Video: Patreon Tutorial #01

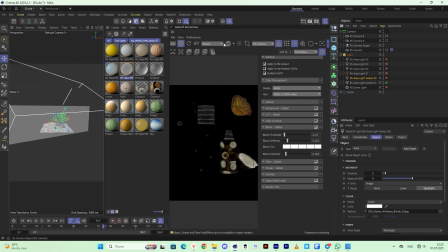[12:29]
As you can see, the second material I put in just so it doesn't play any role. When you finish working on the scene, be sure to clean the project from all unnecessary things, unused materials, objects, and light sources.
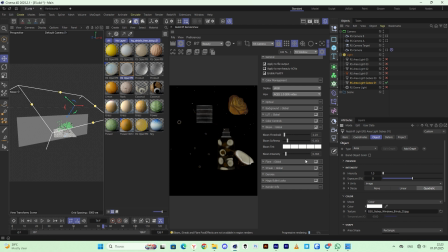[12:44]
This will help to make the file cleaner, lighter, and avoid problems when rendering or transferring the project to others. The third material is gobos from Grayscale Gorilla, which gives very beautiful non-uniform shadows and lighting.
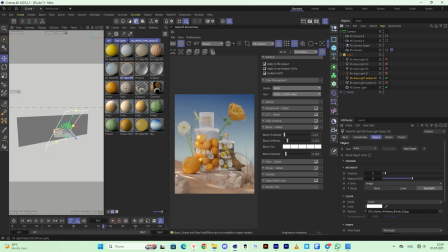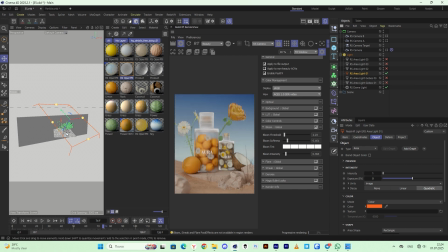Nothing here either.
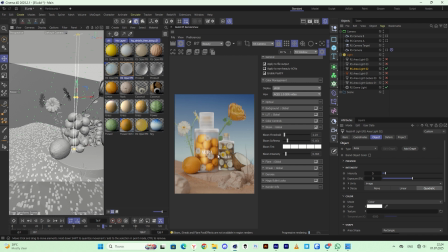[13:28]
I gave a little glare to the middle of the product using thin size lighting.
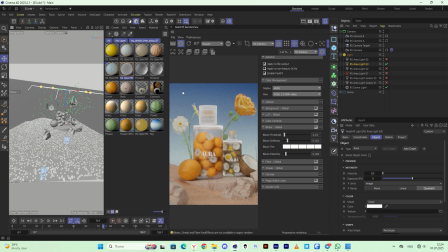[13:39]
And this one to lighten up the top a little. Let's turn off the rest to be seen.
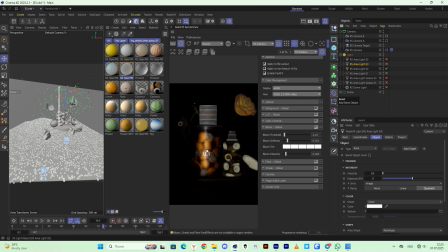[13:50]
This approach helps to highlight the shape and add emphasis without flooding everything with uniform lighting, as if it was strong lighting from the sun. As you can see, it only shines on the lemon.
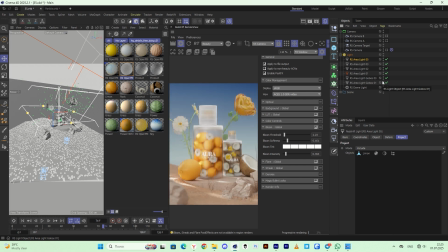[14:04]
Okay, let's turn on all the lights and see the difference. And then we get to the boss.
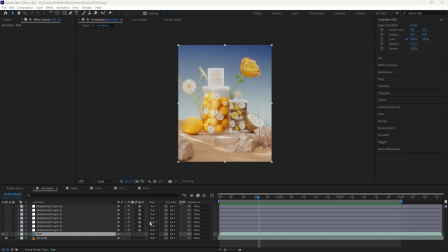[14:13]
Here it is elementary. I add a little sharpen, and lens effect.
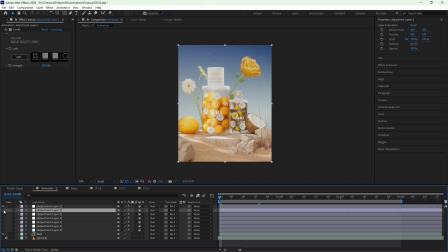And many different presets magic bullet looks with small values.
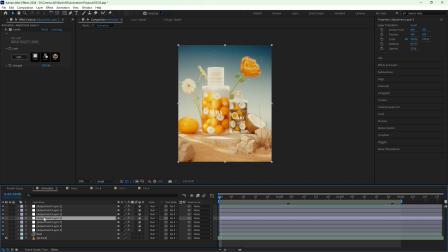And that's it. After, before. After, before. Thanks for watching.
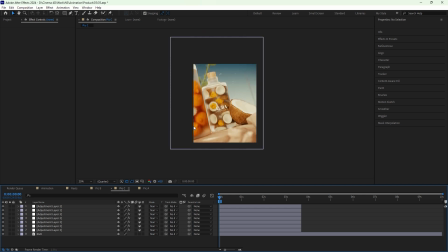[14:59]
Hope this lesson was useful. Write your opinion in the comments to this post.
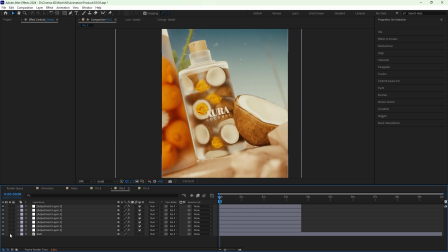[15:04]
We'll be glad to get back in touch. Have a nice day, evening, or night to you.